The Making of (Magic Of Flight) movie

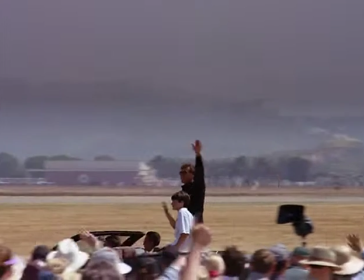(37:49)
For the last 26 years, I've been involved in this art form we call airshow flying.
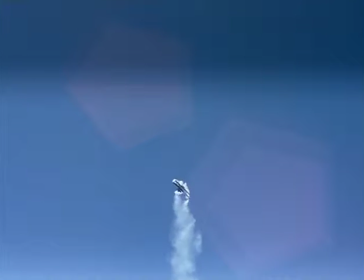(37:54) Here's my dad, turning around and around until airspeed comes to 0, building up speeds up to 100 miles an hour backwards. This is my dad's version of the incredible Mr. Charlie Hillard torque roll.
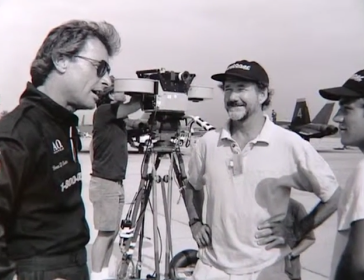(38:06)
It's about sharing dreams, it's about inspiring people, it's about showing people that they can excel. And this is what this movie is all about, in the magic of flight. And to be able to express myself on the big screen, which is in the IMAX theaters, is a huge honor, but also it was very important to me because I expressed myself on this big screen called the sky.
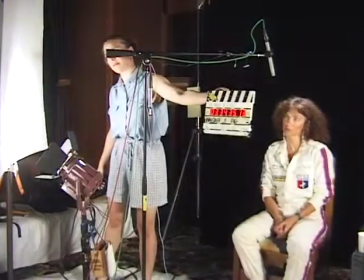(38:30)
I gotta feel that sky. Slate. Marker.
Well, when I was 10 years old, I told my parents that I wanted to be an airline pilot.
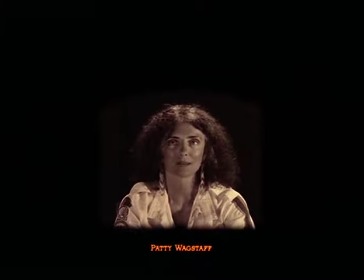(38:38) And they patted me on the back and smiled and said, "Patty, girls don't become pilots."
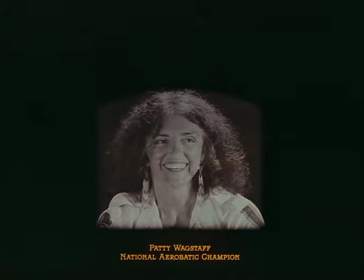(38:43) Patty became the first woman to win the National Aerobatic Championship. One of the finest flyers in the world.
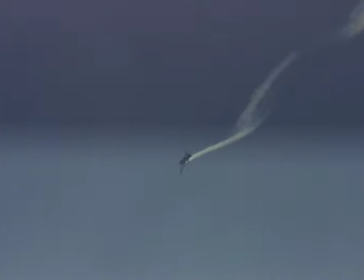(38:50)
In fact, many people would say that she is the finest flyer.
I think aviation's a wonderful career for women, but at the same time, I know that as a woman, I'm under a lot more scrutiny than the men are.
So that's the way I look at it.
That little extra challenge just makes me a better pilot.
And the fact that she is a woman is just something that goes along with it.
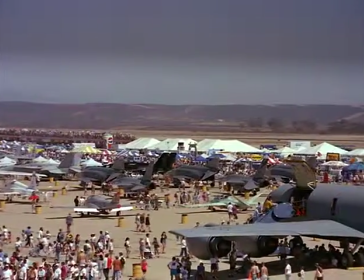(39:08) Ladies and gentlemen, boys and girls, we have got a magnificent show for you today.
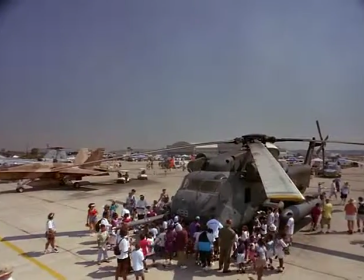(39:13) And we have plenty of seating room for you. We still have plenty of room for you in the bleachers.
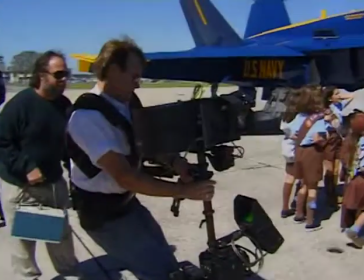(39:17)
We used the air show as the ending to the film because it's more or less when all of it comes together for the Blue Angels.
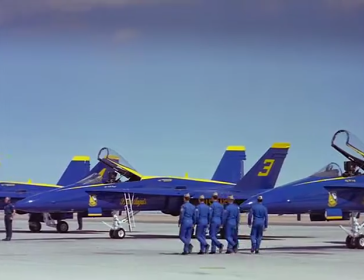(39:25)
They're always thinking, well, we could be a little bit better. But every month or two,
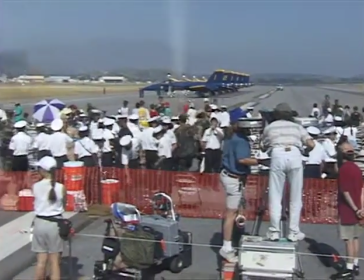(39:31)
they have one of those shows that just is so good that they can say, we were almost there.
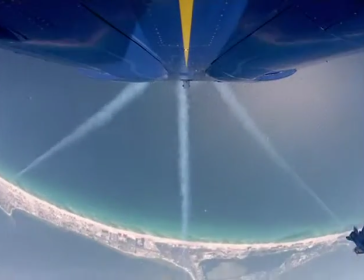(39:38)
We were almost perfect. And that's what we try to get across with that final air show is that hunt for perfection and the idea that occasionally that they get pretty close.
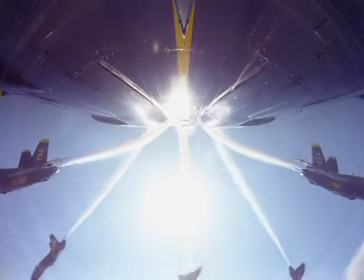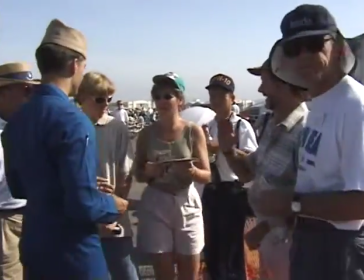(39:55)
But, you know, you'd be kidding around with them, and then they would, you know, march out on the field and get in those airplanes and take off and start performing the routine. And I could never quite make the leap that, you know,
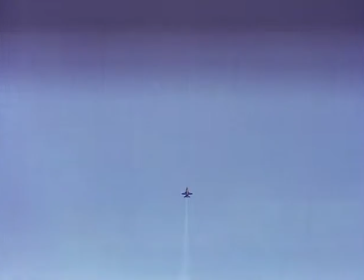(40:07)
these 6 guys who I knew as individuals were actually up there flying those airplanes.
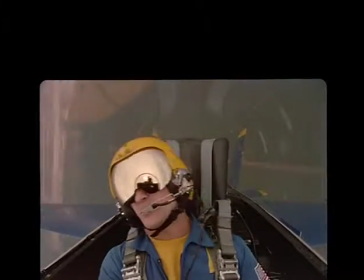(40:14)
So we watch a pilot doing this straight-up vertical climb where he really has to fight the G-force,
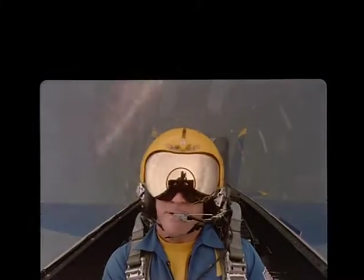(40:20)
and I think that the audience is in there grunting with him right along. Where else can you do a 9G straight pull-up with a 360 spin out at the top and really feel it? With this film, having the mount on the bottom of the jet, you actually get to feel what the pilots are feeling. You know, you sit there and your stomach drops. The shots that we did with the Blue Angels in The Magic of Flight were unprecedented in the large format.
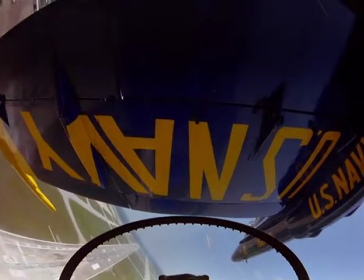(40:46)
The way we were able to intercut the shots from the mounts
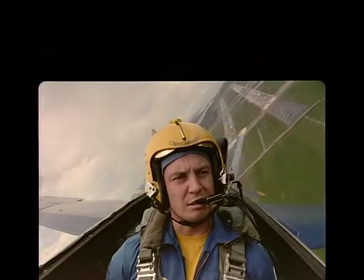(40:52)
to shots of the pilot's face and experience the emotion of what he was going through. In the large format, no one's ever been able to get that sort of sense of flying, not only the physical and visceral sense of it, but also the emotional sense of it.
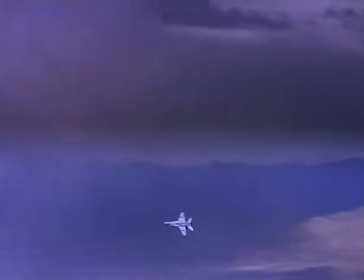(41:09)
It's got the thrills of very, very high performance, fast flight.
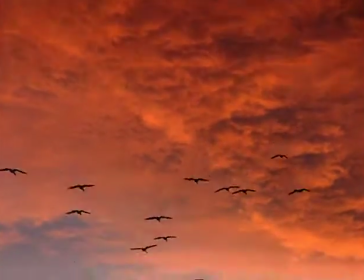(41:15)
It's got the beauty of birds in flight at dawn over beautiful natural settings.
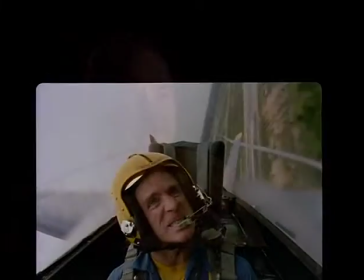(41:21)
It's got the humanity and the kind of emotion of these characters who are trying to do their best and striving so hard.
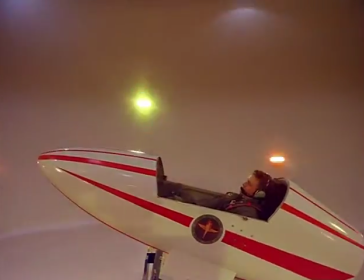(41:29)
And it's got a little bit of humor. It kind of takes the edge off the seriousness of what they're doing. The music is beautiful, it's nicely edited, but the subjects are so good that they shine through.
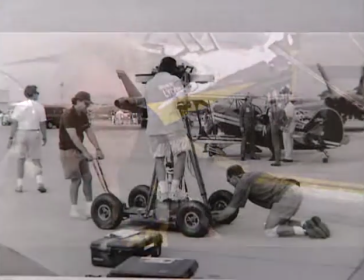(41:47)
The most special moment of my involvement with this project is standing around the tarmac with the Blue Angels
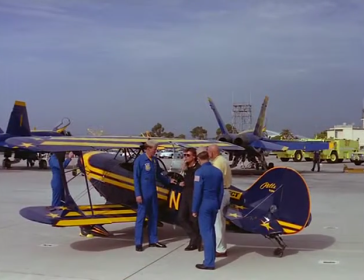(41:54)
talking about dreams, talking about different ways to fly airplanes.